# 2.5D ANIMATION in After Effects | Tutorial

Hey everybody and welcome back to another episode of After Effects Studio with Jeff Knight. It is I, Jeff Knight. So I started this new series where I'm going to be taking a look at videos, whether it's music videos or short films, reels, things like that, and kind of talking about what's happening in After Effects and if After Effects is being used. And if it's not being used, if it can be done in After Effects. So the last episode we took a look at Metallica's new music video for Screaming S-Word, can't say the word. And I believe I'm right about most of it. there were some comments about the lighting. I do believe there was lighting absolutely on set. I do believe also that there was additional lighting to kind of accentuate that lighting, kind of like how the particles were in there. And then they added some more particles in After Effects. So today I'm going to be taking a look at one of my favorite videos. It's by Ramona Falls, a song called I Say Fever. It's been out for a very long time, like 13, 15 years, something like that. And it's an amazing example of how you can use After Effects solely to make an amazing music video. So the motion graphic designer slash animator is Stefan Nadelman and he is known for short films, documentaries, titles, music videos. Very, very impressive guy. And so I did a little bit of digging and he is an animator and he does use After Effects. So I am thinking he used After Effects for this music video. Even if he didn't, what's accomplished in this music video can absolutely be done in After Effects. So let's take a look at I Say Fever.
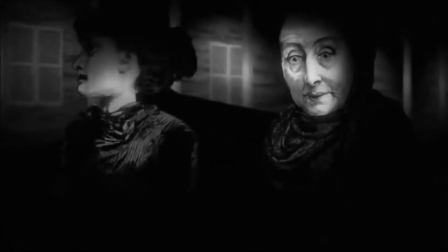Okay, so out of the gate, we have some 2.5D animation, if this is done in After Effects.
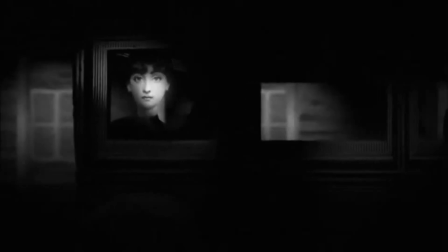96s
And if not, this is how you do it in After Effects. 2.5D, everything is flat, so there's no 3D modeling.
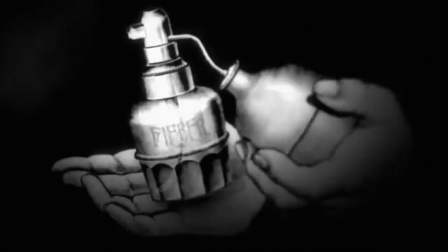103s
Everything is just staggered in 3D space. So you can use a camera to get that depth.
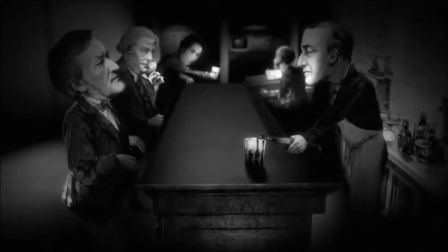108s
Now we have some characters, we have some backgrounds, and some very, very well rendered illustrations.
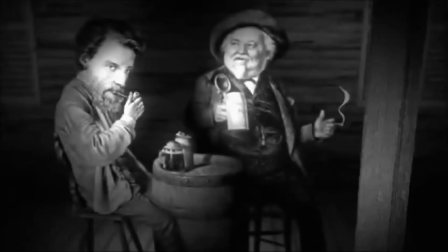114s
And like these little movements, if you see on this next scene, this guy flicks a cigarette, the characters are blinking their eyes. There's no facial movement in this. It's the blinking eyes that really kind of give it a sense of life.
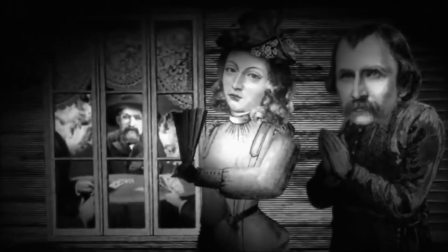126s
The waving of the fan adds quite a bit, and then there's this little rack focus to the guys in the background playing cards.
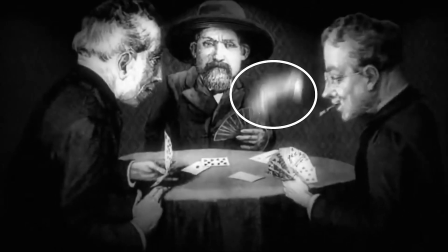133s
and if you see that shot right there at about 18 to 19 seconds motion blur is enabled you can see his hand right there so that's definitely enabled
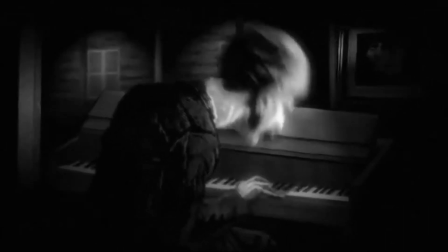141s
we've got our pianist there kind of from like a three-quarter view so again it's not a 3d model it's a flat illustration
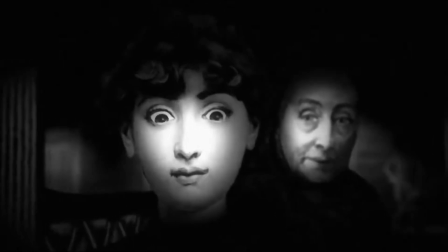153s
i love this shot it's just this stoic look on her face her eyes are pointed down and she does is blink. And again, that's just the kind of thing that adds life to this style of animation. A little rack focus there.
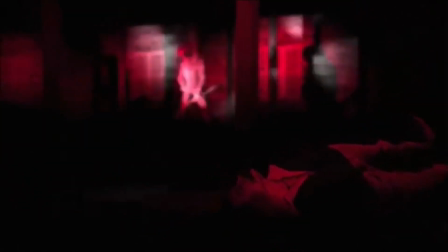So going into the chorus, very, very cool. The thing about music videos is super important, is timing.
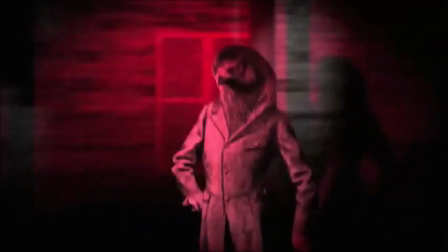179s
You have to have things timed right. When you make a transition from like a verse to a chorus, you want to do something powerful.
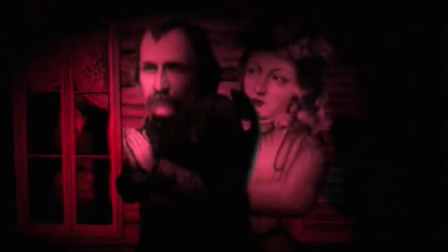185s
And in this video, we see these red lights kind of start flashing so it's a great way to know okay we're taking a turn in this story okay and that shot with the birds coming out it's time to that musical hit just boom and here come all the birds whenever there's a gunshot birds
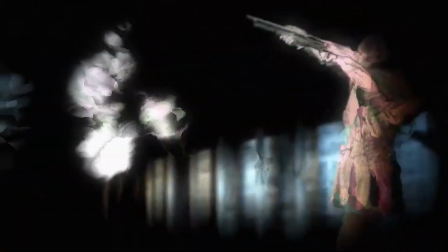206s
fly out and they grab people's faces and rip them off to reveal the animal underneath and you can tell the chaos of the scene matches the music it's just this ripping guitar and then you see all these heads being ripped off it's a great device
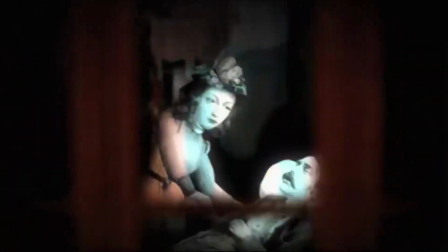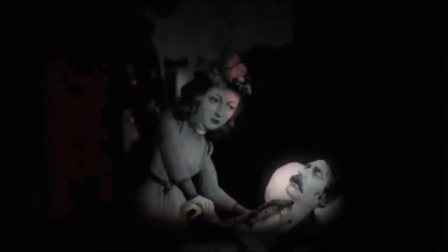224s
So going into verse two, we have this little push in through a window again, great use of 2.5D. We have this flat illustration and we have this window frame and we're pushing through it. It really, really gives us this sense of depth.
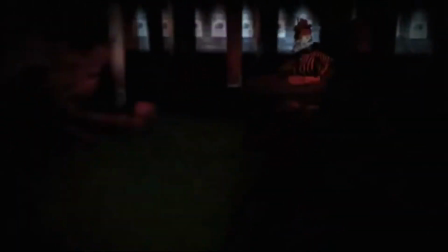242s
So we still kind of have the chaos of the lights and the movement, but it's not quite as chaotic.